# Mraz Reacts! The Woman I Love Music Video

All right, let's watch The Woman I Love. I'm hesitating pressing play because I I know I'm gonna look different.
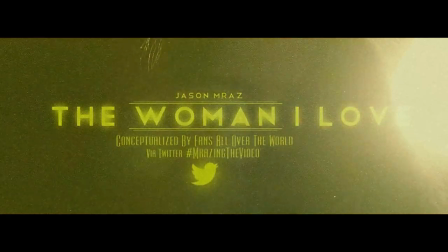10s
It was storyboard and conceptualized by fans all over the world via Twitter, hashtag marazing the video.
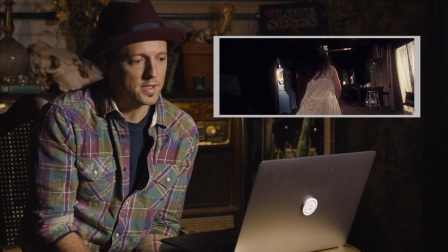17s
So a lot of the movement and action here was specifically from requests or comments that we received online.
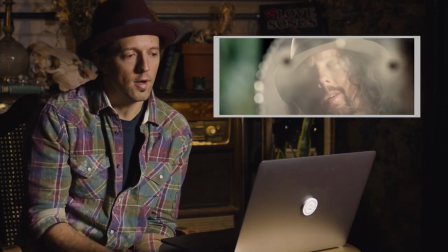26s
My friend Brian who is a great animator had the skills to
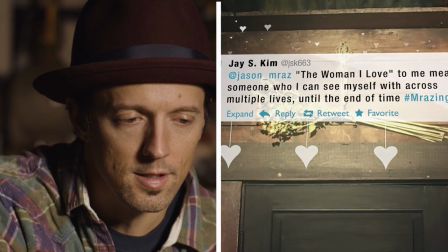32s
actually animate the Twitter comment into the video to just
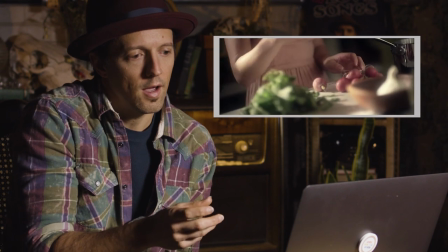37s
remind the fan that your comment really mattered and helped sort of shape how this relationship unfolded in front of the camera or on this video.
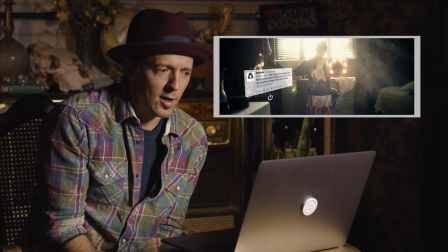49s
I had some much longer hair at the time because I thought it would be easier to just like grow it out and forget about it
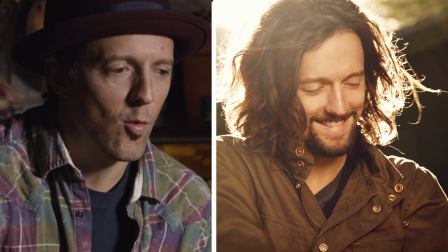57s
but it turns out it was just a mess it was it just required way much more product and grooming than I ever imagined and after I grew it
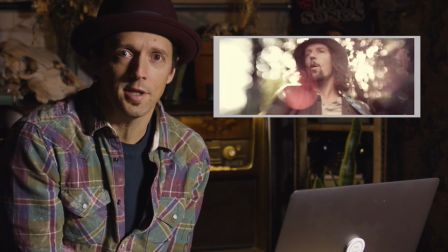65s
up only the only thing that happened was I was getting mistaken for Kenny G way too many times I said this is not the
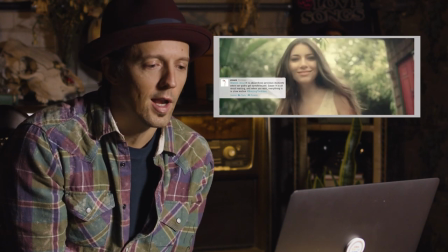72s
desired result that I was looking for with my cool long hair so shortly after this music video I cut my hair,
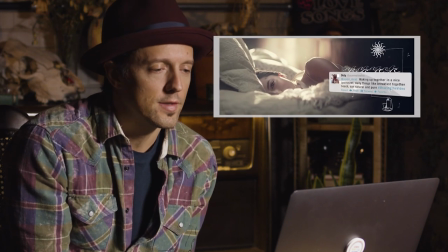80s
but it sure was fun to grow it out.
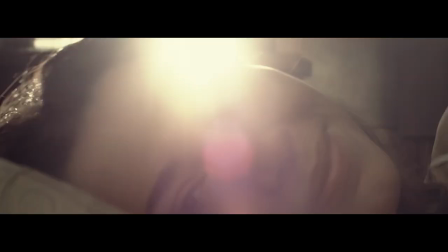86s
Singing my song and living another life, really.
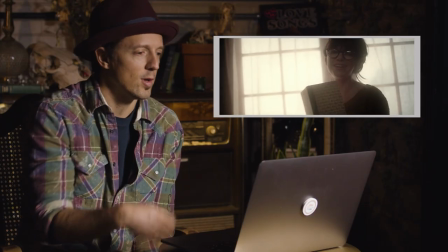91s
Beautiful, soft focus video with these beautiful
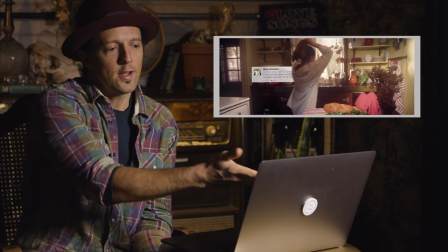95s
reflections and this fictional relationship that I had with this beautiful actress,
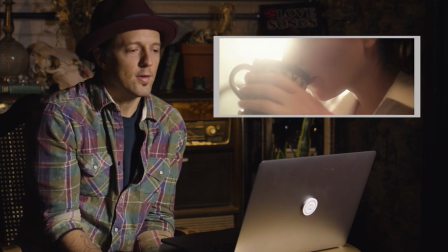100s
I don't even know her name,
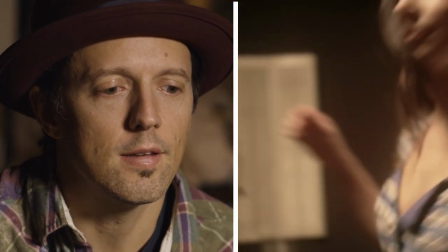103s
but it was a fun day in a cute cabin somewhere in the valley north of Los Angeles.
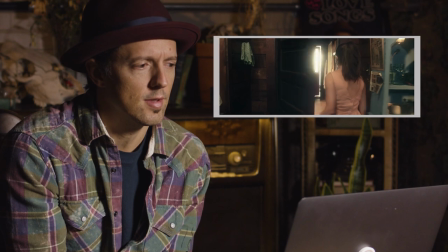111s
I'm really envious of this cabin. I remember being there I was like wow this who lives here like this is such a cool house.
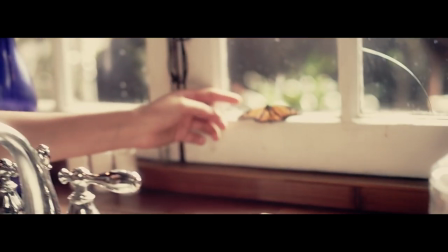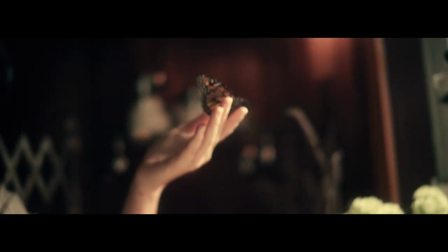126s
That was by the way real butterfly action.
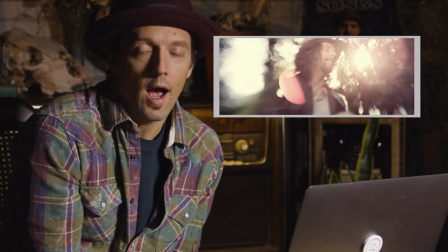131s
Real butterflies. Who knew you You could actually hire butterflies and cast butterflies, but hey, in Hollywood, anything's possible.
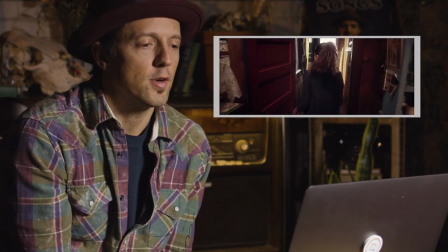142s
This was a fun sort of stop motion in reverse story that was queued up by fans.
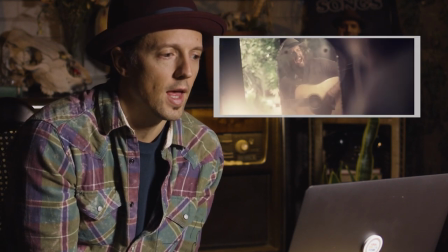147s
Thanks for that.
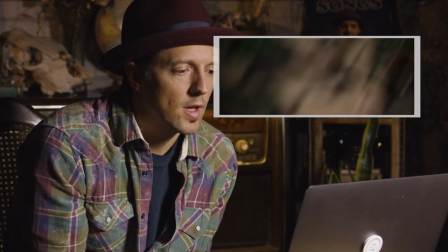151s
There's some gardening. Love gardening. I was way into gardening and farming at the time.
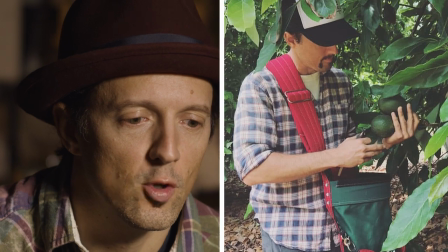157s
I think that's why my hair got long, because I just went full bohemian back in 2011 and 2012.
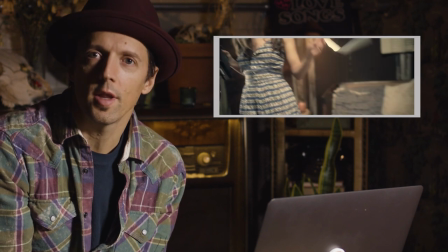163s
Well, you know, when I watch this video, I wish I was in this relationship because it just looks super fun.
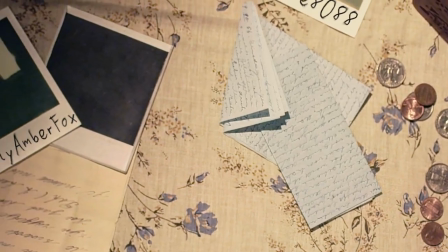169s
So the Polaroids were handles of other people's suggestions that they wanted in this video.
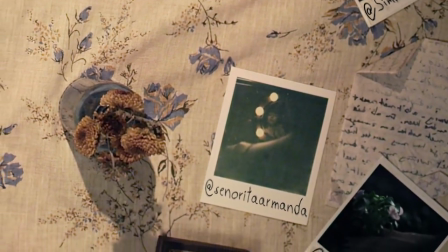179s
So not limited to their Twitter comments, but we wanted to recognize all the many names and people who contributed to the storyboard of this video.
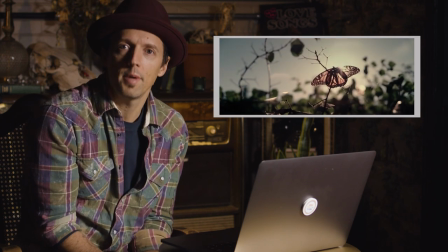190s
It was fun. Thanks for being a part of it. Thank you.